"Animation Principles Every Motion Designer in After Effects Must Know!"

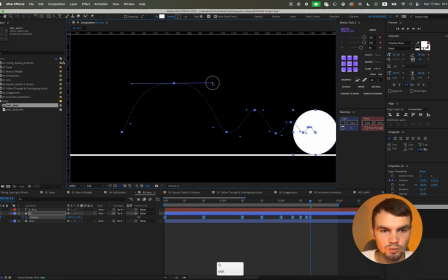12:28 specifically they should look approximately like this we just pull here we do it like this
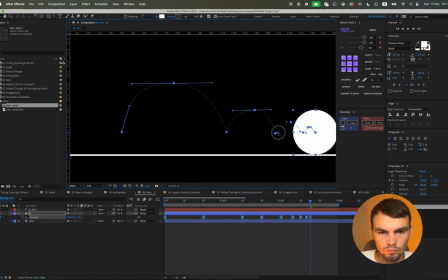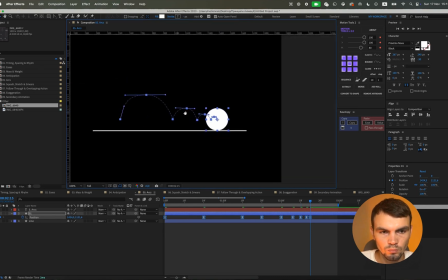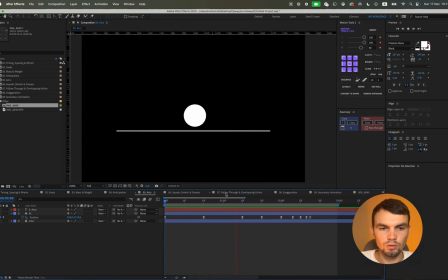13:06 this is how our animation looks at the moment we
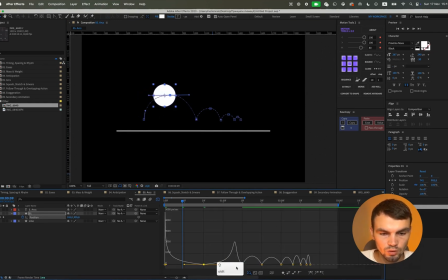13:12 create animation graphs the same as before but with one nuance that i will show now these key positions should be ours or rather we highlight them to start
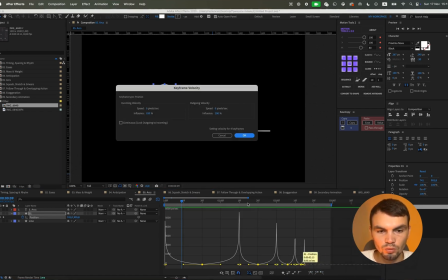13:33 keyframe velocity and
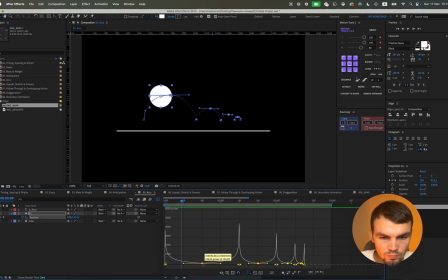13:39 we raise them a little up so that in this position more precisely in this upper position our object does not stop but continues to move this is necessary for this and here is what we have and
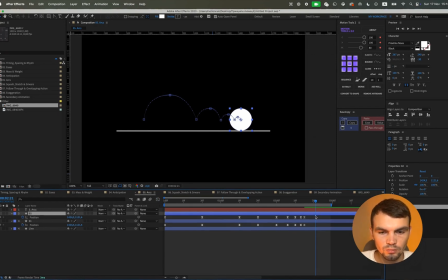14:00 if we do all the same indeed just without arcs here is what we will get well
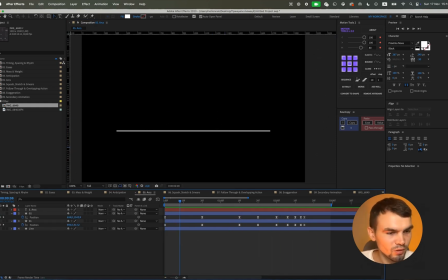14:14 it absolutely looks nothing at all like real life so we use this principle and the method of arcs and we will get this kind of animation I remind you that these bounces for example should follow the principle of such an arc that is
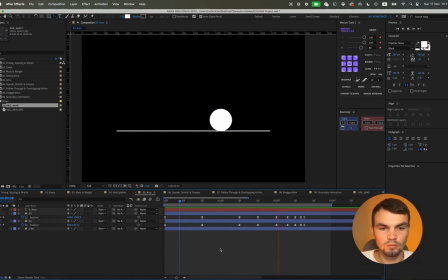14:32 a semicircle maybe I didn't show it perfectly here I just want to quickly demonstrate a visual example of how it should approximately look maybe the spacings here are a bit off perhaps this should happen a little faster something something
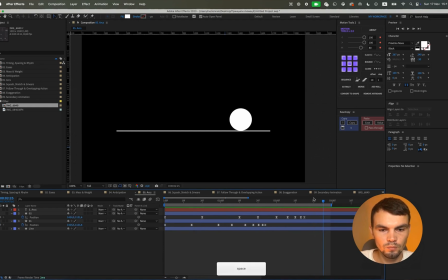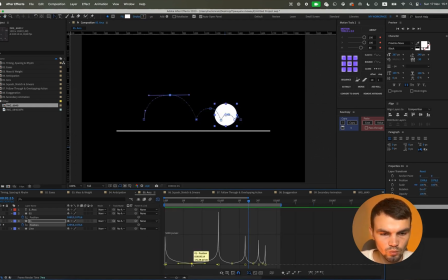14:56 like that Or perhaps maybe just stop a little bit less. In the air, yes.
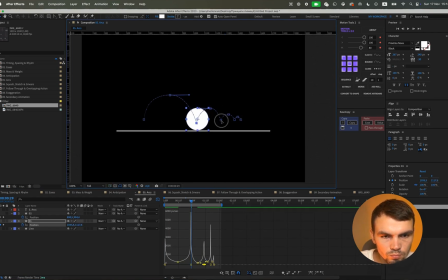You can adjust them like this for yourself.
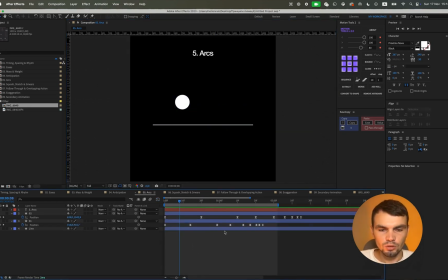15:23 The essence is understood, it should look something like this. Something like this. So that's all for today. I think that if you enjoy this lesson, I will record the next 5 principles of animation, because there are exactly 10 of them. There are actually 12 but I think we will cover the main 10 together. That's all for now. So as always see you in the next lesson